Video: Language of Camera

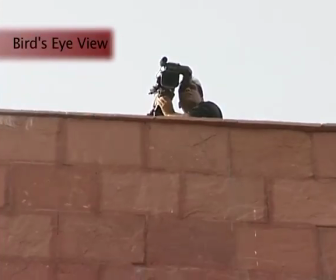In bird's eye view, the camera is positioned directly above the subject, photographing the subject directly from overhead.
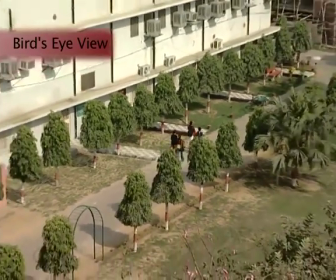This view of the camera is perhaps the most disorienting of all angles, as we seldom view events from this perspective.
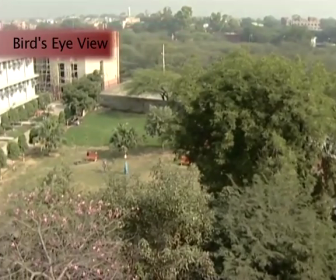That's why filmmakers tend to avoid this camera setup. However, this setup can be used very effectively at times.
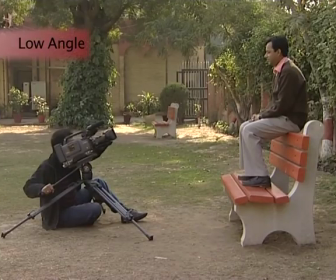Low angle. A low angle is one in which the camera is placed below the subject, angled upwards.
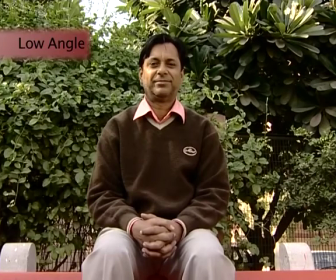It makes the character or the environment look intimidating and all-powerful. For example, in Troy,
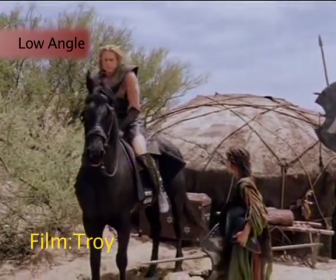Brad Pitt was photographed in a low angle in his introductory shot to bring out his omnipotence.
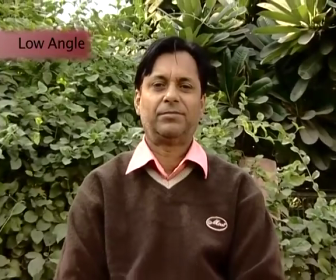The low-angle shot can also give a distorted perspective of the background, which produces a sense of foreboding.
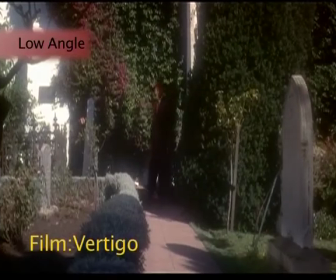A good example of which can be seen in Alfred Hitchcock's Vertigo,
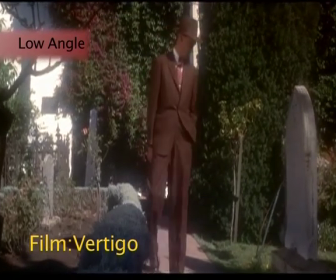where James Stewart is filmed from a low angle, making the steeple and the trees in the background appear ominous.
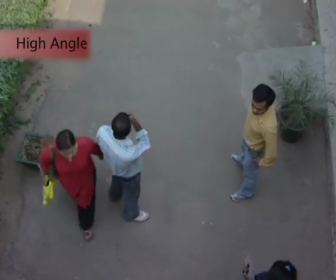High angle. In the high angle, the camera is placed above the subject, looking down.
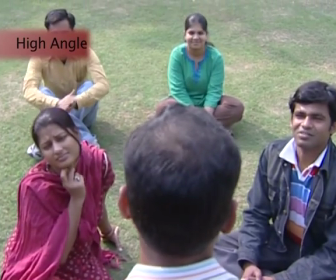It tends to diminish the subject, making it look insignificant. Eye level.
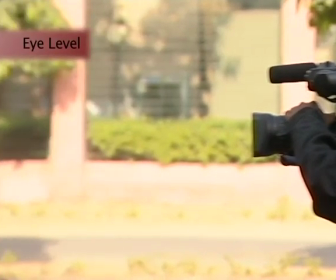The eye level shot is the most common angle seen in movies.
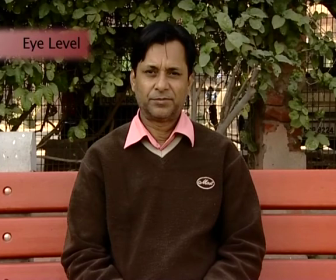In these shots, the camera is placed at the eye level or roughly near the eye level of the character.
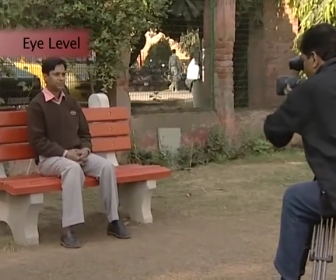They put the viewer on equal footing with the subject being filmed.
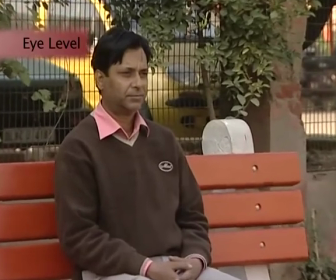These shots are not dramatic, but neutral in nature.
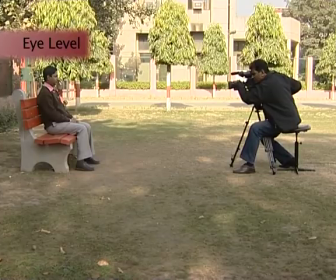Moreover, they are extremely effective in the development of the film story.
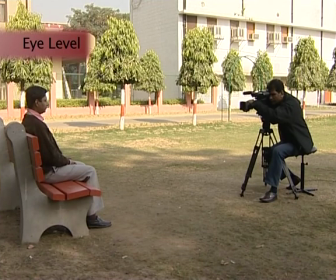The famous Japanese master Ozu used only eye-level shots in his films.
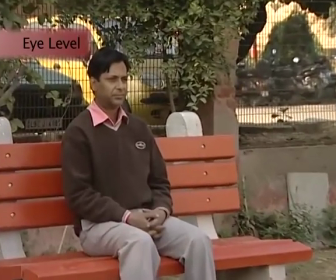He believed that usage of any other angle may imply value judgment by the director against his characters.
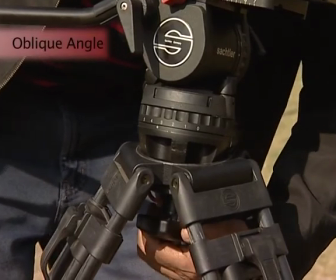Oblique angle. Oblique or the Dutch angle is a shot in which the camera is tilted laterally on the tripod.
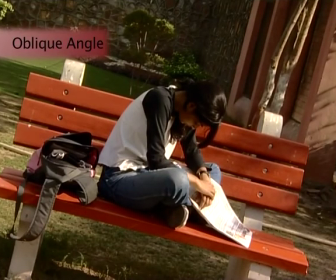It is generally used to give an overwhelming sense of the world being unbalanced.
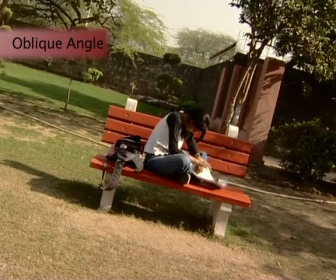It may also suggest a sense of crookedness, or in some cases, a sense of playfulness. Your shots and your sequences, they are the vocabulary of your film. In other words, cinematic vocabulary consists of shots and sequences. You know, there is, like say for instance, you have the semiology, like say for instance, if you have abstract in language, you have words, you have alphabet and words. Now, alphabets put together make for words. Like if you let C-A-T, it becomes cat. But C has no connection with cat, A has no connection with cat, T has no connection with cat. But when you put them together, it becomes cat. They are abstract sounds that come together and form a meaningful definition or description, correct? Now, when it comes to the cinema, each image is actually concrete. It has a meaning by itself because it has a recognizable meaning by itself. Therefore, the semiology of film is different from the semiology of language. So, you have, if you have an image of something and how it works in combination with other images, making for a larger meaning, making for a larger meaning, that is how you use cinema to tell a story or create a narrative.